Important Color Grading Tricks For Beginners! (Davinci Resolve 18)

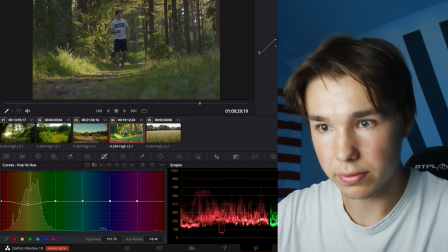247s
So if I turn everything off, that's what it looked like.
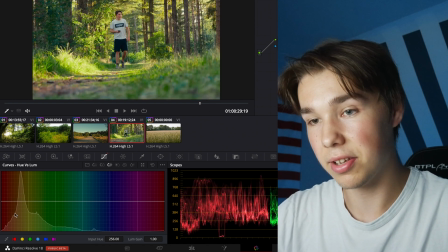252s
We can even go to the hue versus luminance again and pull down our greens.
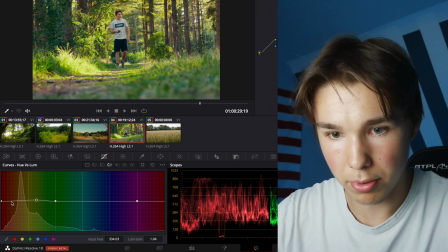257s
Or more yellow
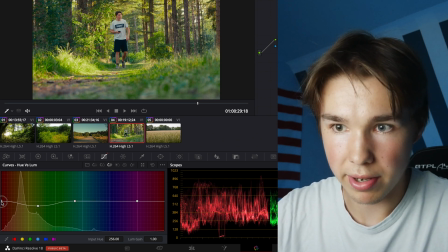261s
and make it even more film-like, and we pull up our reds because of the skin tones so they pop out a little bit.
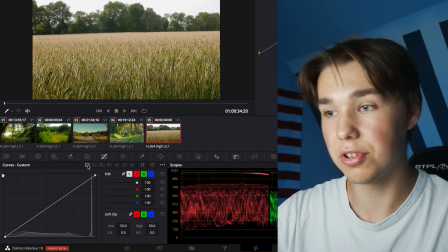271s
So the last trick is a pretty easy one. For that we go to our custom curves and activate editable splines,
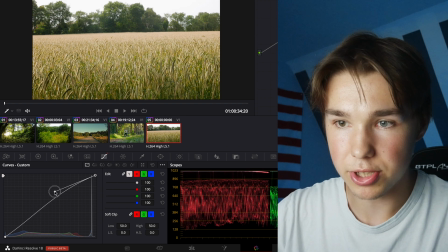279s
then I make a point here and push it up, make a point here and pull it down.
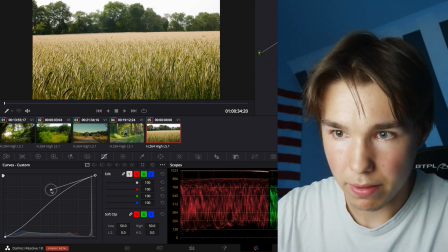287s
So we create an S-curve, and now we can pull this even more up.
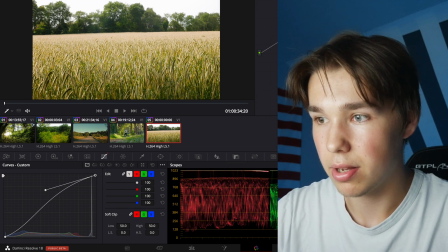292s
And that's before and that's after.
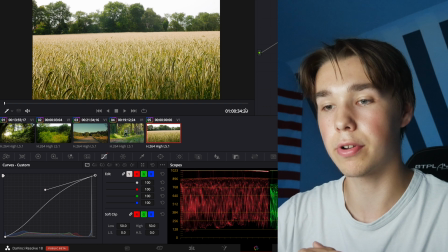295s
And when you use Edible Spine to make an S-curve like that, you have a commercial style look, which looks pretty good when you want to have a high key look.
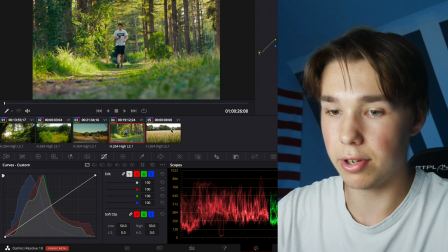302s
We can even go back to our other clip and make a point here again.
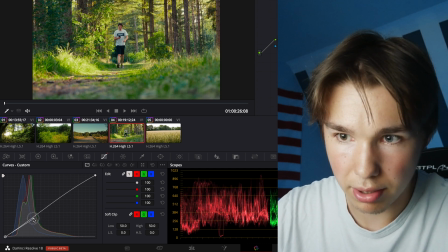308s
Pull it up. Pull this down just a little bit because it's already pretty contrasty.
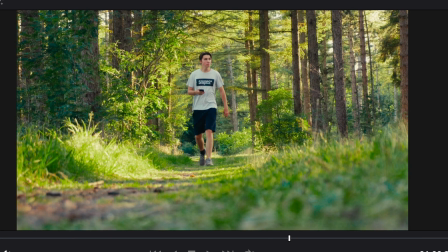317s
So that's before, that's after. And we can even do this on this clip here.
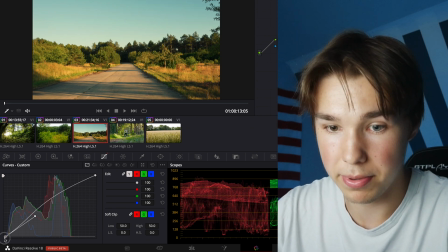324s
I pull this up, and that's a very big difference in my opinion. Pull the shadows down a little bit.
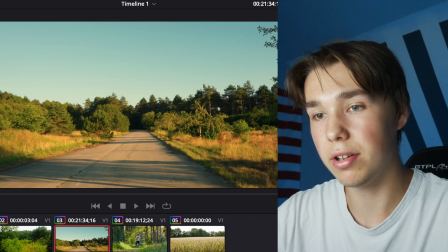332s
And when I turn it off and turn it on, it's a pretty huge difference in my opinion. And as you can see, when you combine all those techniques, it's a pretty huge difference. So when you combine so many techniques and know how to use them properly, you can make it extremely good color grading. So if you like this video, you can give this video a like and subscribe to my channel. And if you want to learn how to color grade iPhone footage, you can click on this video right now. And we're gonna see us in the next video. Thanks for watching, guys.